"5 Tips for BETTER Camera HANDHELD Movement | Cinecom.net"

We don't always like to use a tripod, but it shouldn't be a choice out of laziness. Handheld camera movement tells a certain visual story, and there are more things to pay attention to than we might think. So let me share 5 tips with you for better handheld movements.
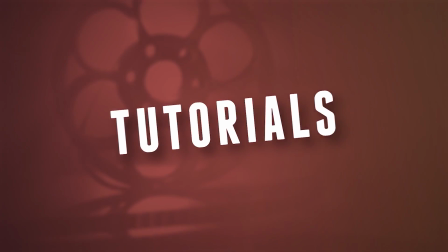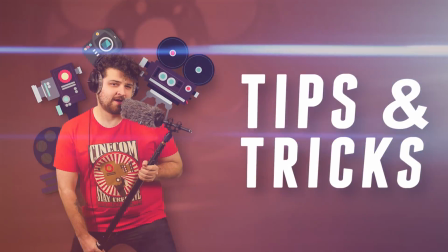What up guys, Jordy here for Cinecom.net and welcome to the Creative Filmmaking channel. Now, holding the camera with your hands might seem super simple, but unwanted shaky footage will not be appreciated by the audience. The kind of motion you're creating has to fit with the scene. First off, we need to understand why we're going handheld. Handheld movement adds a lot of drama in the shot. It's also considered to be more natural from a person's point of view, because our head also doesn't sit still. So therefore, it's often used to increase the realism of a scene. But a love drama or a gunfight require 2 different handheld movements. In tip number 1, we'll have a look at the gentle camera movement, often used to increase that realism without adding too much drama.
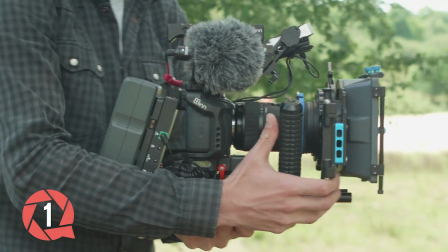(1:09)
The idea is to try and get a stable shot. So you want to try anything to lock your camera tight to your body, perhaps lean to a wall or to a tree. What you want to avoid now is that your camera will start to shake. Instead, you want to move the camera gently around.
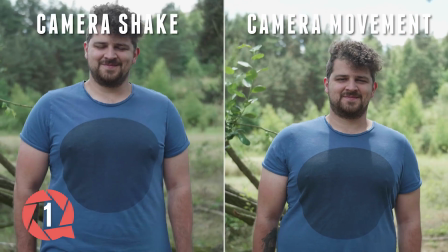(1:25)
Now here's an exaggerated example where you see the camera shake on the left side and camera movement on the right side.
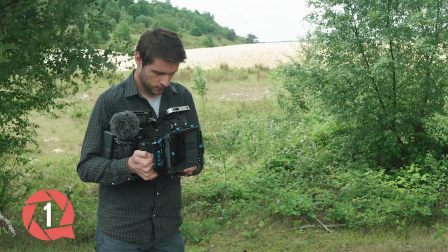(1:31)
What helps is that you move the camera on your breathing. As you breathe in, you let the camera move upwards with your body and downwards as you breathe out. The second handheld movement is what I call locking the talent in. Someone who has been busted or is trapped,
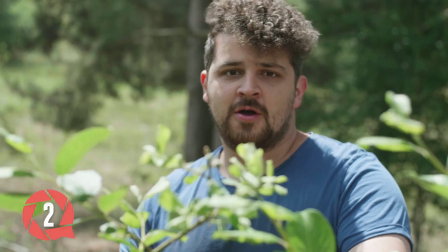(1:46)
we can emphasize that situation by taking a close-up of that person and trying everything we can to keep him in the frame.
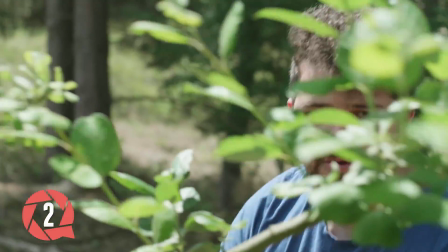(1:53)
This means that when the person is moving around, we follow him. We even adjust our framing on the smallest movements.
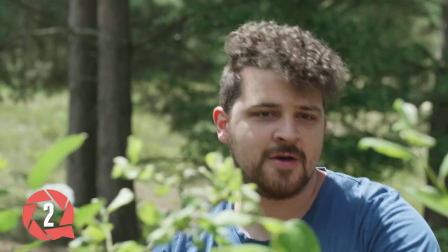(2:00)
This creates tension and focuses on the talent, which adds more drama to the scene.
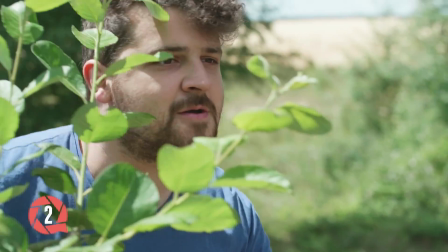(2:05)
The eyes of the audience is locked on the character. He has no place to go. The third handheld tip is emphasizing certain actions. Sudden movements like someone jumping off a rock.
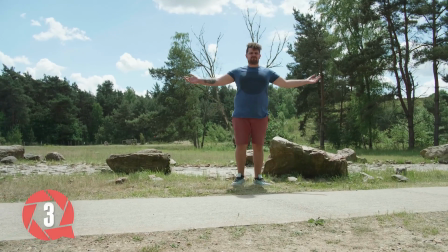(2:16)
When that person lands, we can increase the power of the landing by shaking our camera in that direction of the movement.
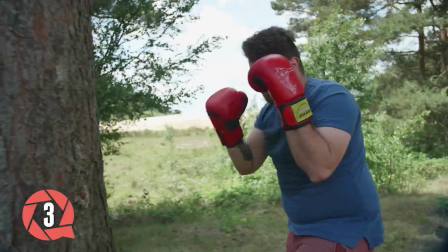(2:22)
Here's another example where Janik is boxing, and to increase the power of his fists hitting the tree, I moved the camera a bit further in that direction that he's hitting. A great technique to use during fight scenes, and it's much harder for the audience as well to focus on the details, and therefore the staged fight mistakes won't be that noticeable. Now, thanks to our sponsor Videoblocks, we're able to publish so many tutorials each week.
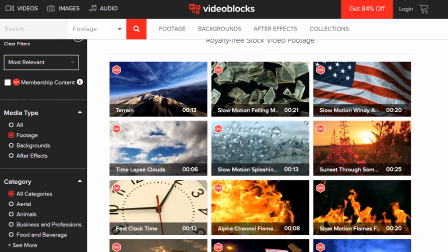(2:45)
They have a huge library of stock footage, video effects, and templates.
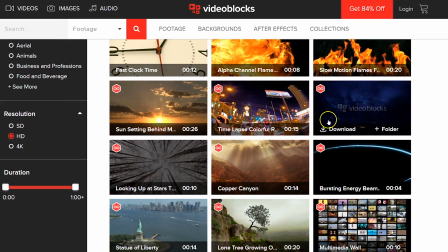(2:49)
And for only $149 per year, you can download as much as you want from their library that is constantly being updated as well. And by following the first link in the description below, you can get a 7-day free trial to check it out. So make sure to visit that link. But first, let's have a look at 2 more tips for handheld movement. The fourth one is adapting to the scene. We're going back to Janik, who is fighting with a tree.
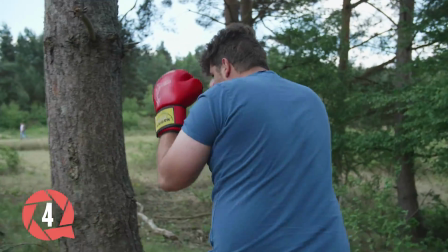(3:13)
We're bouncing the camera with his movements, but obviously he's losing. So he has to give up.
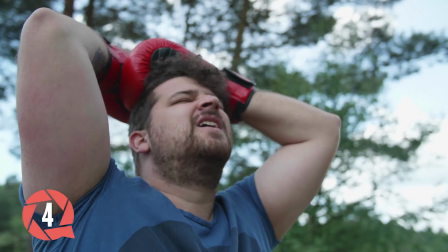(3:19)
As he stops fighting, becoming calmer, the camera movement will also too.
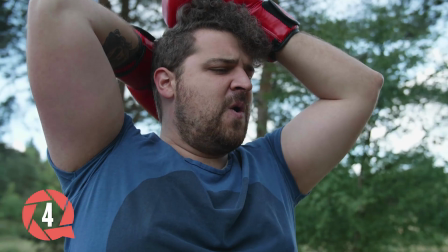(3:24)
Like in the first tip, after the heavy camera movement, I now breathe on the same pace as Janik does, and so my camera movement will adapt. The audience also gets to rest because of that change in camera motion. And then the last tip is to experiment. The camera movement from the film Deadpool got also some attention because it had some organic touch to it. The camera operator was gently slanting the camera back and forward. It adds a lot of dynamic to it and works great if you're rolling over the ground or next to a wall. I recently shot a promotional video for a graffiti artist, and adding such experimental movements definitely works great for that scene.
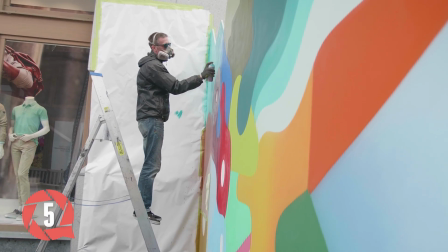(4:02)
Here I also roll next to a wall, or I would use other objects to push the camera through.